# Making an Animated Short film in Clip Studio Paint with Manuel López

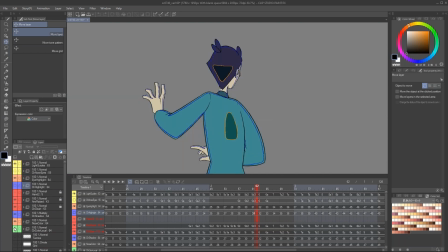I'm gonna turn off everything else, but this, even the shadows. Yeah, see if we can work with this. All right, I'm gonna turn off the eye highlights. By the way, I can find everything fairly easy, not because of the names, but because of this.
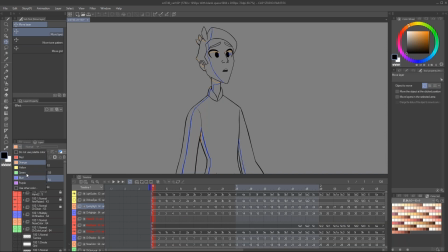You can change the color of your layers over here. So that's really useful for me. So I know everything that's line is in red, highlights and shadows are blue, and guidelines are basically yellow. That's the color that I decided. You can use whatever you need, but that way I can find in every scene things fairly quickly.
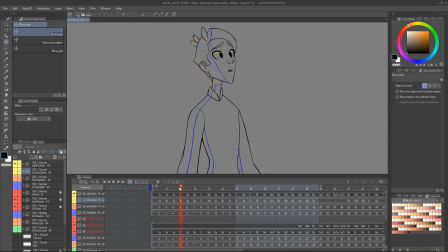So again, even if the character is moving, the lighting has to stay fairly consistent, right? Imagine if the character moved this consistently, but the lighting was vibrating.
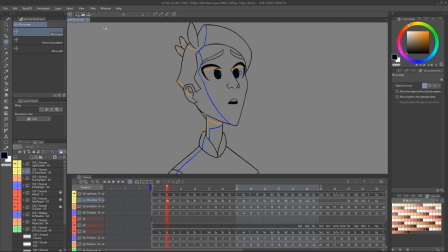It would look weird. It would look like the lighting is actually changing. So again, once you are done with a scene, you also got to go back to your keyframes and draw your guidelines for your lights and shadows. So I'm showing this scene because it's never this hard.
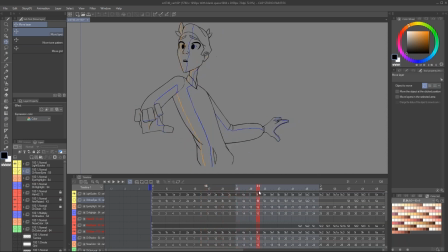I really made it really hard on myself on this one. But right, since the character is rotating, but the windows are not, we always, right, the lighting is going to be rotating around him. So I got to keep that into account and how it's going to change while he's rotating.
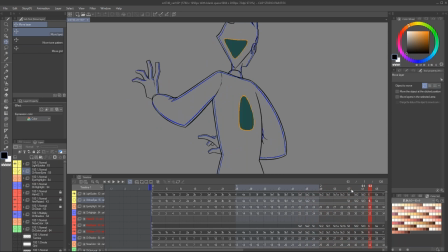So I'm going to turn on the shadows so you can see how it moves. So again, it's a lot of work that goes into such a simple scene, right? Now I'm going to turn on the highlights.
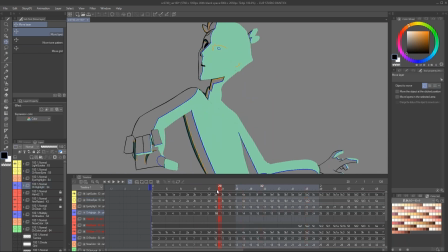Of course, the highlights right now, they are on top of the line, which is something that happened.
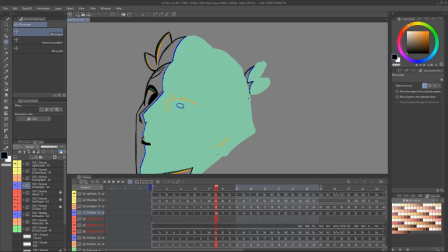I wanted highlights to change the color of the line, so I always drew on top. And you can use blending modes over here, and there's no problem. So I'm going to use glow.
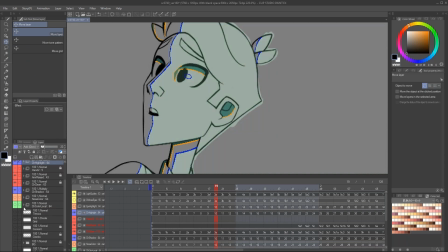I'm going to lower the opacity. And let's put on the colors.
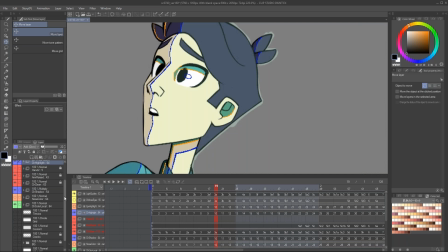Oh, there was another thing that I did. This was not a stupid decision, but I did made it hard on myself.
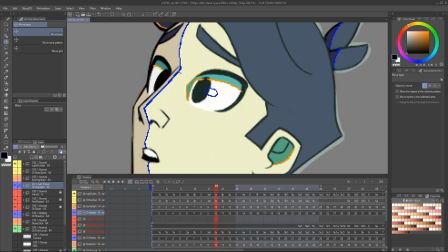I decided when I designed the characters that this line in the eye and the nose were going to be a different color, but there was not going to be a line that divided that. So what did I have to do? I also had to do a second guideline that had to remain fairly consistent.
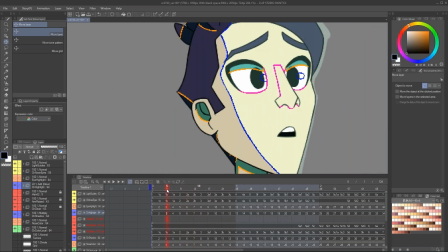That was just the line of the nose, right? So this I also had to maintain.
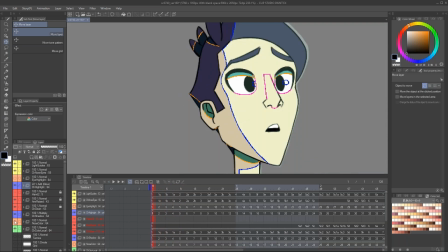It does vibrate a little bit. Only so I was able to do this. But yeah, in the end, I think it was worth it.
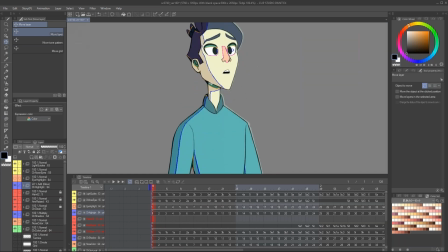It does bring, otherwise his colors will be like blues and pretty pale.
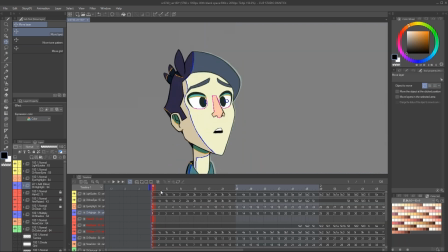And this gave him a little bit of warmness.
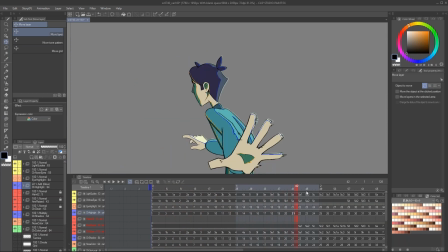So yeah, this is basically the result we get.
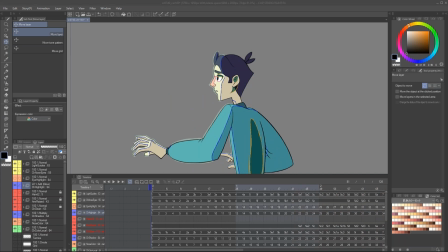Again, we're gonna go through the final scene.
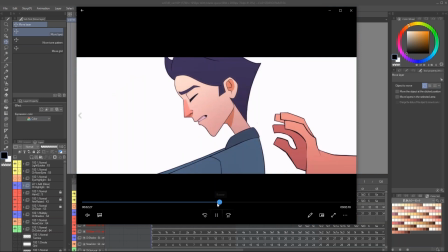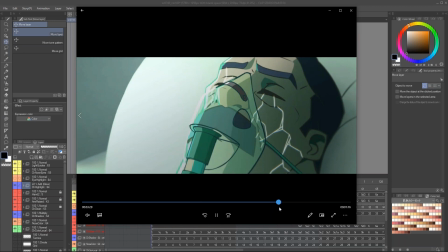Almost there. Here it is.
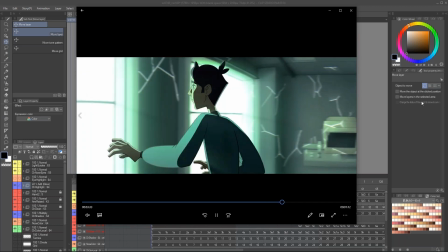Right, so this is the result for this, what, 3 seconds of animation.
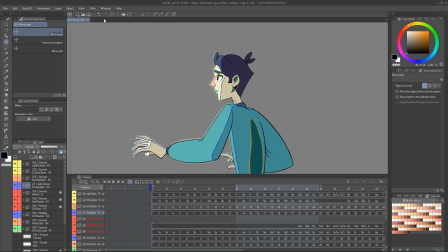But it's so much fun. I don't know, it's great for me.
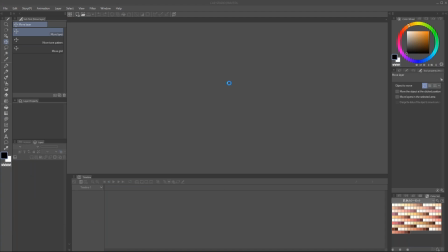All right, I want to go back to this scene to give you a bit of a tip on how to make your characters look, or your scenes look like this.
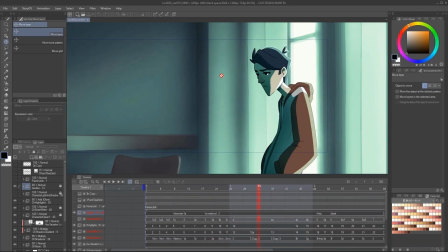So as you can see, this scene I lit entirely in Clip Studio, so this is just how it's gonna look in the end.
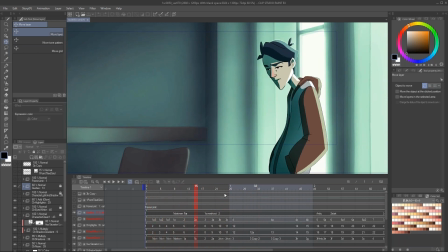But there's something really important here, how to make your characters look like this.
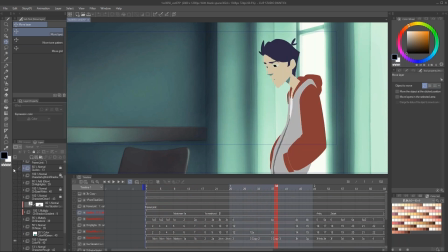We're gonna turn off all the layers and go through it, go over it. So we have the background.
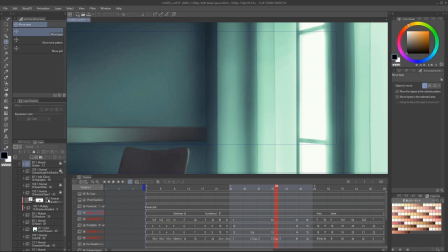I started with the, see here I didn't use the color thingy, so now I'm struggling. Here we go. So we start with the character line. We animated him doing his movement, right? And then we get to the local colors, which is this.
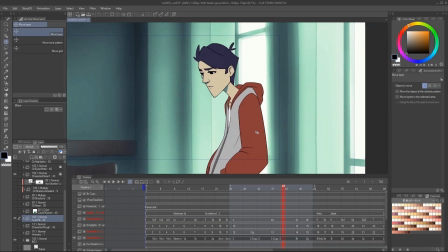As you can see, this is the tip that I wanted to give you guys. As you can see, these colors do not match what's happening with the scene.
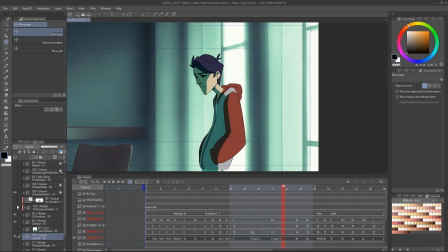If I just went to turn on everything else, and this is how I see many animations done.
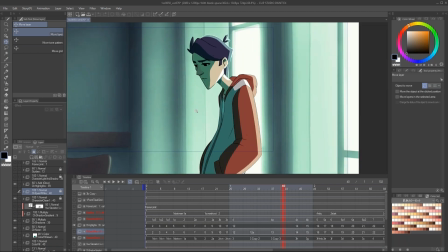Well, we're gonna go through this later. And the highlights, this is still a little off, right? It doesn't look like he's there. Of course, the lighting is changing the colors, and yeah, this isn't multiplied, so it changes to green, the shadows and stuff.
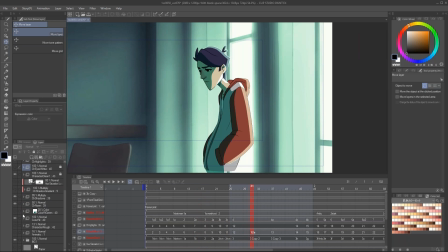But why does this not look natural? It's because we're missing this step. Here it is. From this to this, it's fairly subtle.
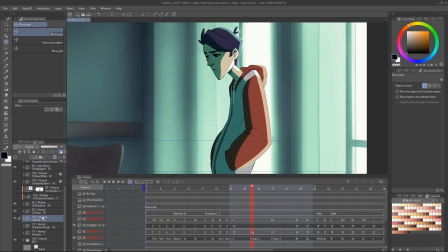What did I do then, right? Okay, so this is what I did. I'm gonna delete this. So once I painted the color fill, I'm gonna highlight it so you can see it. I duplicate it. Basically, I can grab the entire animation folder, duplicate it by dragging it to a new layer, and now I have 2 color fields.
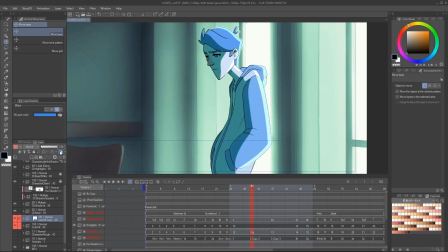And this little button is change layer color. I just click on it, and suddenly, right, everything turned to blues.
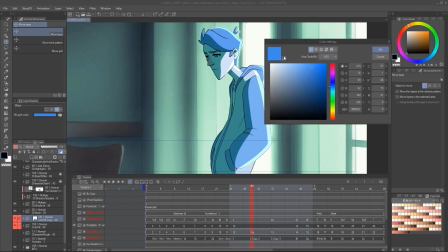But I can just basically pick any color that I want. I'm gonna go and pick, let's say this greens.
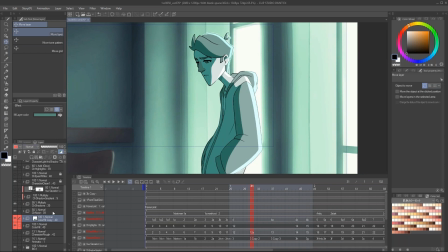Okay, so again, it still doesn't look that well, right? So we can turn this into a blending mode. Anyone that you like, you can try them out. I'm just gonna use color blending mode, and of course this is not working. But if I lower the opacity, then I can basically, I'm gonna actually turn it to 0 and start going up.
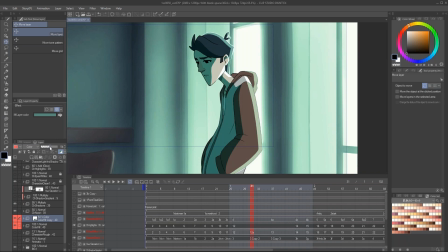And you can see how I can make my character actually blend in with the scene, because now the colors are basically contaminated, right? He is there, he is being lit by not only this light coming from the window, but that light bouncing over all of the walls.
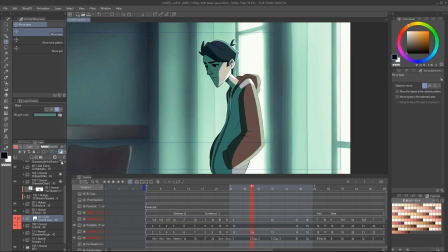And yeah, that's what we get. Alrighty, so yeah, here's something like this would do.
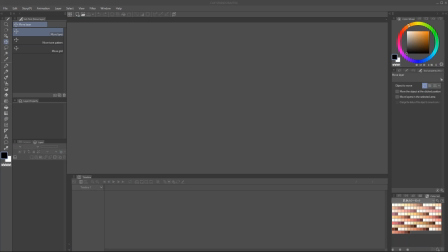Okay, let's move on to, I think it's time to get onto perspective animation.
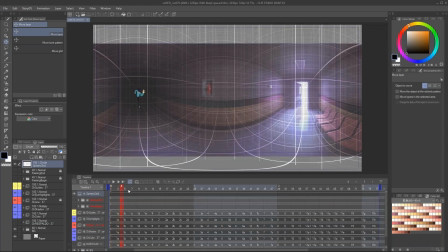So what is perspective animation? So far, I've shown you scenes where, yeah, the character's moving, but the background's standing still, right? So yeah, this was fairly fun to do, but this is character animation. What happens if we move the background?
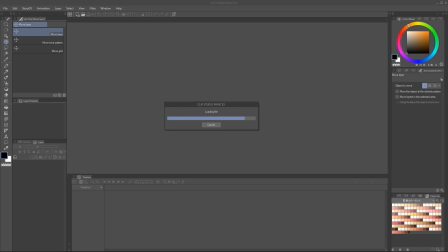So of course, I'm not gonna, for the amount of time we have, I'm not gonna go too into detail with this, but I can tell you I used perspective animation.
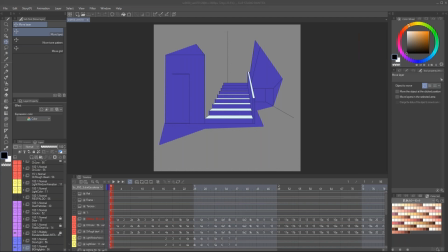I'm gonna find a small video. Here it is.
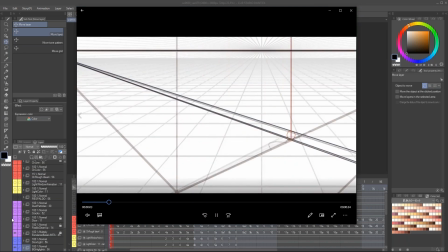When I started this project, again, I wanted to know how animators,
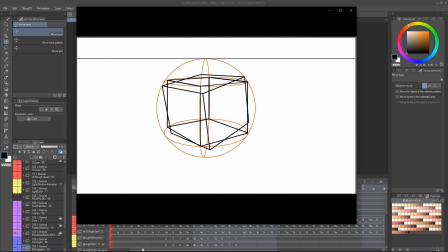since the beginning of animation, they used perspective drawing to emulate camera movements and rotations.
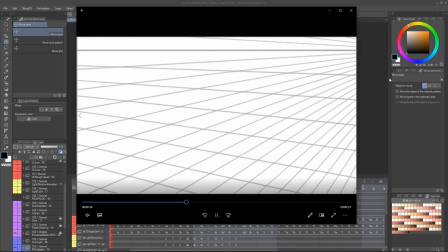So this is some of the tests that I did before starting the project.
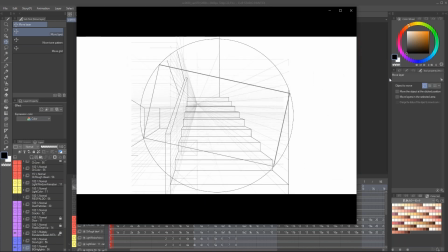I can imagine it can look a little bit choppy on your end, but yeah, here you go.
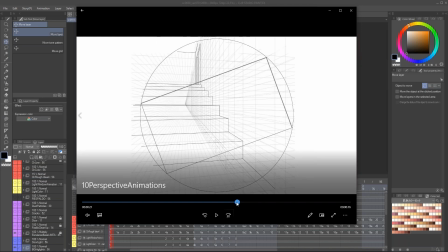For example, this. Here you can see the grid that I used, and basically what I was doing is I had this grid and I constructed the entire background, and then you can see some squares here.
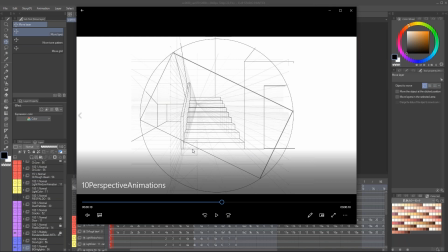Then in the next frame, I redrew the entire background, but one of these tiles further towards me, right?
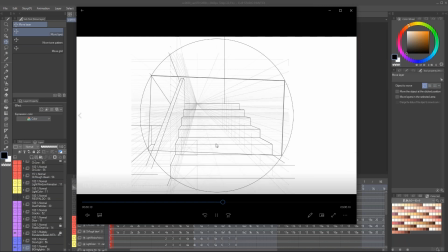So this, well, I moved too much, but again, it's just repeating and repeating the process over and over again.
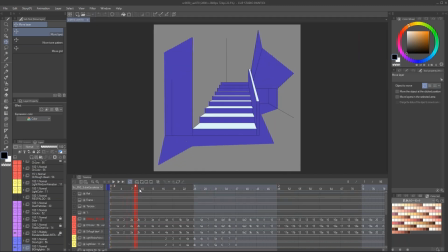So this is the result we get. This is colored, right? But you can see how it feels like we're moving in a background. I'm going to turn on all the things that are happening here.
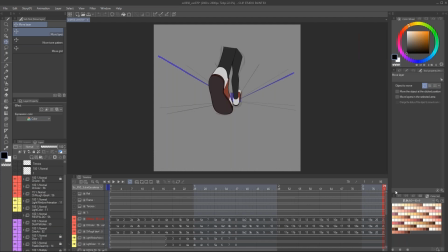We're even going to turn on the character.
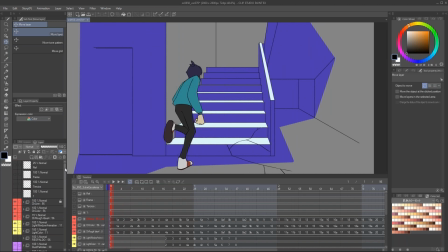Of course, the colors are not like this. I exported everything and then mounted on After Effects for the final compositing. But yeah, here we go. Oh, I'm also missing. Oh, there we go.